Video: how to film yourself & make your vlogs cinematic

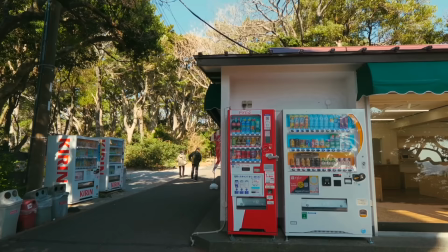There's a lot of framing techniques that you can reference.
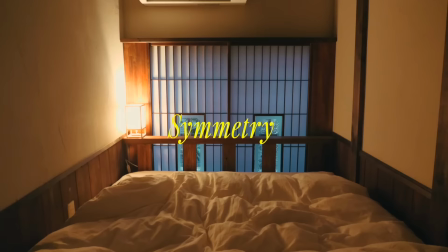Some of my favorites that I think are very simple and easy to implement, rule of thirds, symmetry, and love me a good wide shot. And besides capturing the shots that you may have planned out,
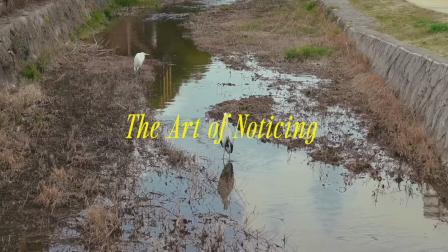a quintessential part of vlogging is that you have the skill of noticing things as they're happening.
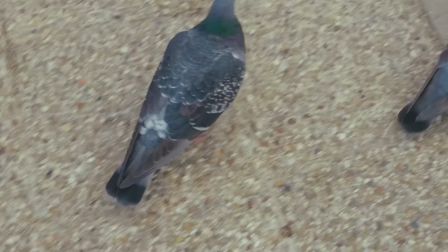So whether it's a bird that landed near you like a pigeon, or the sunset and the way the light is refracting on the water, if you're not present to witness but also ready to record, you're gonna miss it. You're gonna miss it, and the camera's gonna miss it. Not a video, but one of my favorite photos I took while I was in Japan was in Kyoto.
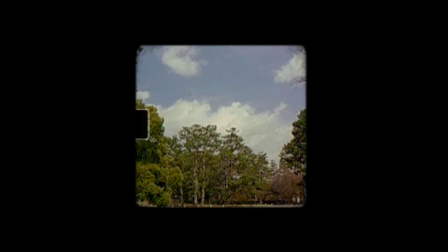I was walking around the Imperial Palace grounds, and some of the blossoms were blooming, but most of them were still budding.
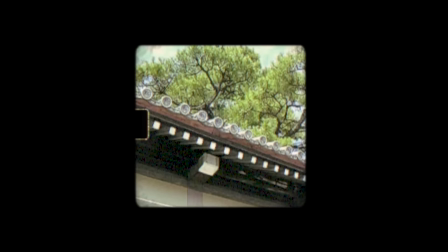People were still out and about picnicking on the lawn, and I noticed that there was this couple, and I was like, oh, a couple! I'm reminded of how single I am, and I'm alone traveling in Japan by myself.
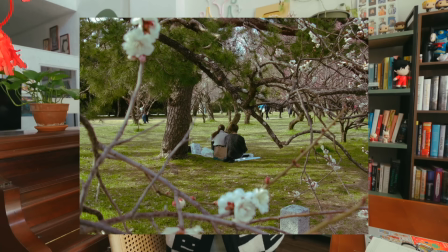Oh, lovely. But there was this cute couple, they were on a picnic, and I noticed that from my point of view, There were branches and there was a perfect little diamond cutout made by these crisscrossing cherry blossom branches And if I just move slightly with my camera, they were perfectly centered So yeah, that's just an example of like noticing things and being ready to capture it I'm gonna be honest when it comes to using a camera I know near to nothing about the technical aspects and I need to work on that That's one of my goals actually this year. All my camera settings is like automatic, autofocus I don't even shoot in raw. I wish I could give you more advice on that but other technical aspects I can give you advice on are sound and lighting.
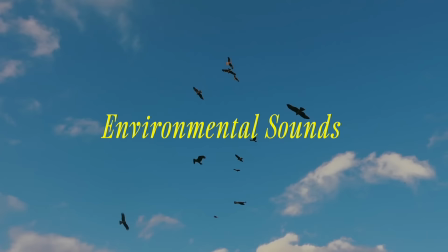When I first started on YouTube I was big into like the silent vlogs where it's just music and to me
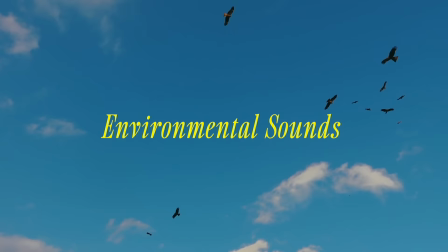those environmental sounds that you capture while filming can add so much depth. It adds grittiness texture that I really enjoy. So whether it's the morning birds chirping or the sound of your coffee machine grinding the beans that can make a video cinematic and I like to supplement those sounds in post-production with additional sound effects or recordings that I take after filming the main footage,
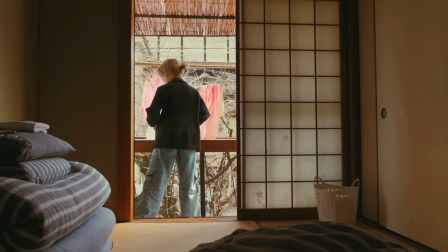which we'll talk about later. And lighting! I want to explore more how I can use studio lights,
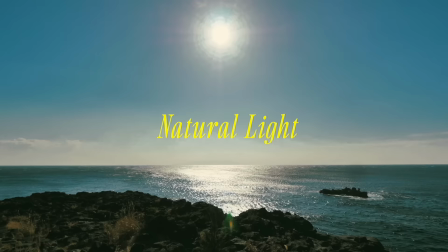handheld lights, all that jazz to create more dynamic, dramatic, and interesting videos.
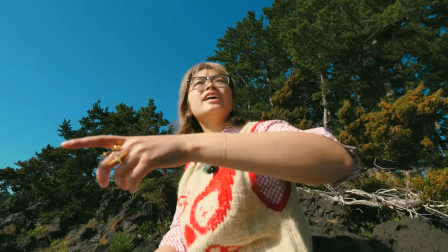But at the moment, I mostly use natural light.
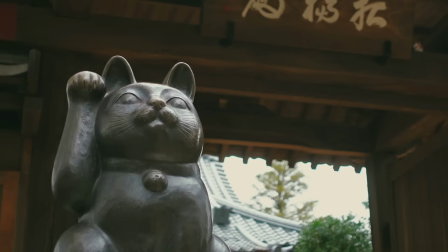Working with natural light is both hard and easy when you're out and about and the weather is inclement is bound to change you might have to
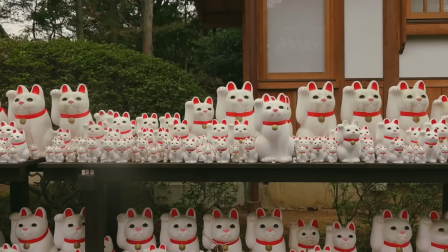think quickly on your feet and know how to reposition your subject whether that be an object or yourself to make the best lighting composition in that moment
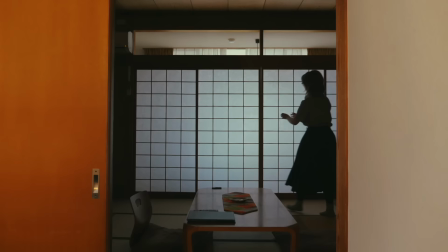this is one of my favorite clips i took while i was in japan you start with the source of light the window being far away and i'm
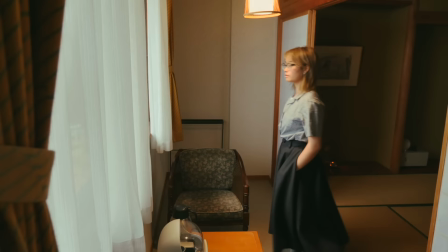backlit and then we eventually move towards me being fully lit from the front by the window i planned this in the moment in my head because i wanted there to be a progression as we move further and further into the video,
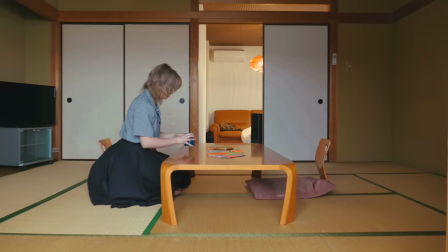it's almost like the room and the stories opening itself up. But that's an example of how I utilize natural light cinematically. And then last but not least, let's talk about post-production. Out of all the aspects I've mentioned today, I think editing is the one I've spoken extensively about on my channel previously. Color grading and doing effects is really fun. I find a lot of joy in it and I think it's what I'm actually best at. But if you don't have the foundation of all the things I just mentioned, your post-production process is gonna be tough, okay?
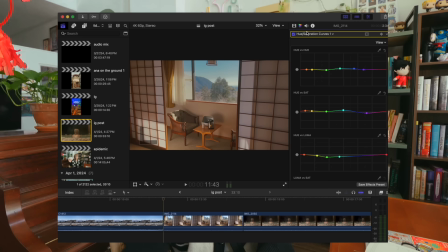I am so proud of how far I've come with color grading. I truly feel like I've developed a personal style and rhythm. I know how I want my blues and my greens to be. I finally understand the color curves. Oh my goodness, it took me so long. I was so fearful of them, but they totally changed the game.
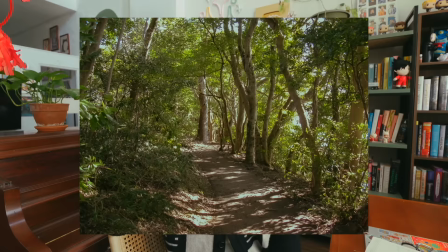I love color grading that emulates film, and film just reads cinematic to me.